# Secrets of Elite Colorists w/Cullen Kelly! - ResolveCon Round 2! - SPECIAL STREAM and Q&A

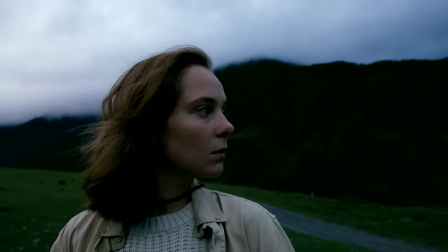[20:28]
So I'm going to pitch to you, at least to my eye, taking a more mellow, nuanced, moody, mysterious approach to grading this shot is netting me a stronger form of this shot's ideal state than I'm getting here,
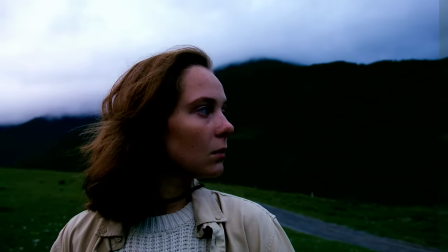[20:41]
which just kind of feels like someone's slapping a bunch of things on top of it. So example, counter example of what happens when you try to treat every shot like it belongs in your Instagram feed. The reality is not every single shot needs to be at an 11. And if you try to put it to an 11, you're going to end up with most of your shots feeling kind of weird. Okay. All right. Here's another one. We actually kind of backed our way into this next one. Whoops. My desk is adjusting right now. I need that to go where it was. Can you guys see the little bottom of the monitor moving there a little bit? I feel like I'll have everyone know I like had to very strongly resist the urge to do like an Austin Powers intro of like coming up for all this kind of business. Maybe next year. So we actually kind of backed our way into this next point that I want to talk about. I'm going to throw some terms at you guys. A term that has become very fashionable and like a very important like visual priority that I hear a lot in color grading circles these days is separation. Everybody's about separation, right? We want to get more color separation or separation in general in our image. Other terms that are more or less synonyms for the same things would be like color contrast or color harmony. We're basically trying to make clean separation like a really legible image where we can see the distinctions between the colors and the tones in our image. Separation gets talked about a lot. Something that does not get talked about a lot that I think is just as important for an image is something I'm going to call smoothness, okay? So we got SEP on one side, we got smoothness on the other side, and that's what I want to talk about next.
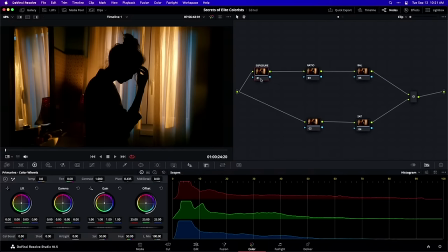[22:25]
So let's look at an image like this. This one is a good example to me because like, out of the box, all we've done so far is like turn on this Fuji 3510 and like,
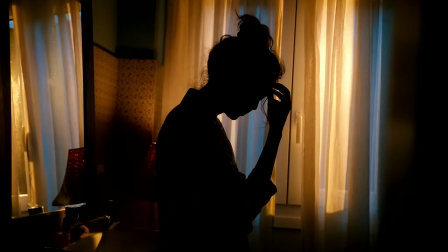[22:34]
I'm going to keep pitching this look to you guys for those who aren't already bought in, like here's the before, there's the after, that's a really nice look. I really like what it's doing there.
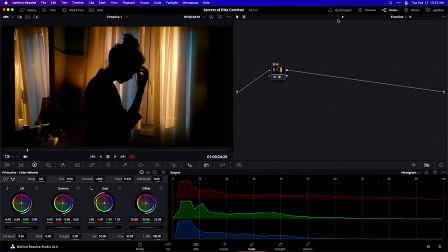[22:44]
But the reason I wanted to highlight this image as an example of separation versus smoothness is like we've already got lots and lots of separation in this shot. So what I've learned from elite colorists over the years is now when I land on a shot like this,
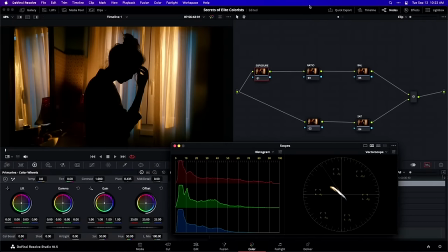[22:58]
I'm not looking at it like, oh, what can we do to really, really punch up that separation and max out that separation? There's really good separation in here already. Subject is well separated from background. Colors are well separated from one another. it's a popping rich image already.
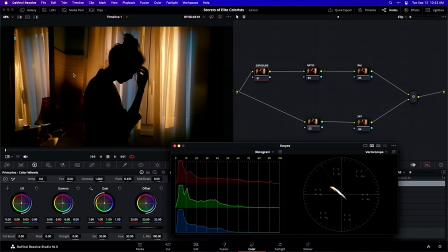[23:14]
So my head is immediately going to pivot more to how can I create smoothness in this image. So let me give you an example of kind of how that would go. Everything about this so far, like let's just say all of my normal steps that I kind of worked through in our first few examples. Exposure feels good. Contrast ratio feels pretty decent as a starting point. Color balance, I don't have anything to say about that right now.
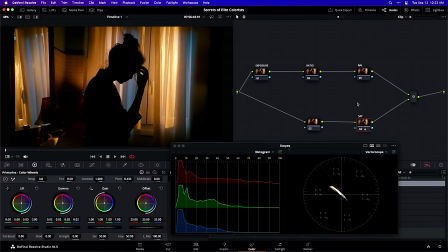[23:33]
All that stuff is pretty good. Maybe I'm looking at the saturation and going like auditioning, adding a little bit more juice in there.
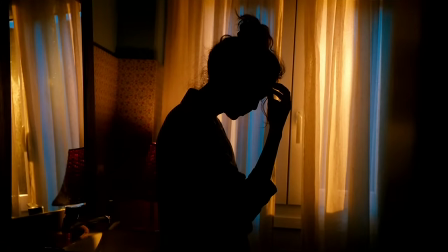[23:41]
So like here would be the before and the after. Like sure, that's fine. Maybe that makes it a little bit more enticing.
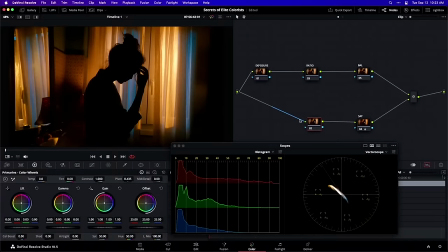[23:46]
But the main thing that I want to focus on now is creating some more smoothness. I actually think if we shift our thinking to the tonal side of things. By the way, another great tip, if you are trying to figure out where to spend your time, spend your effort, focus your attention when you're color grading, 10 times out of 10, if you're torn between like color versus tonality, focus on tonality. Our eyes are more sensitive to tonality. You can have an image that has really good feeling exposure and contrast, but it's kind of shaky on the color balance and it can fly. The opposite is not true. If you have an image that's perfectly color balanced, but it feels really thin in the shadows or like the exposure's off by like a half of a stop, that's going to bump every single time. So put your money on tonality at the end of the day.
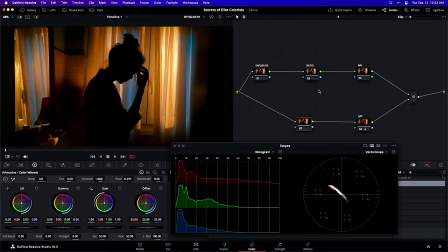[24:30]
But tonality is exactly what I'm concerned with here, where I feel like this is all fine, but I actually want to, in a sense, reduce the separation in this image.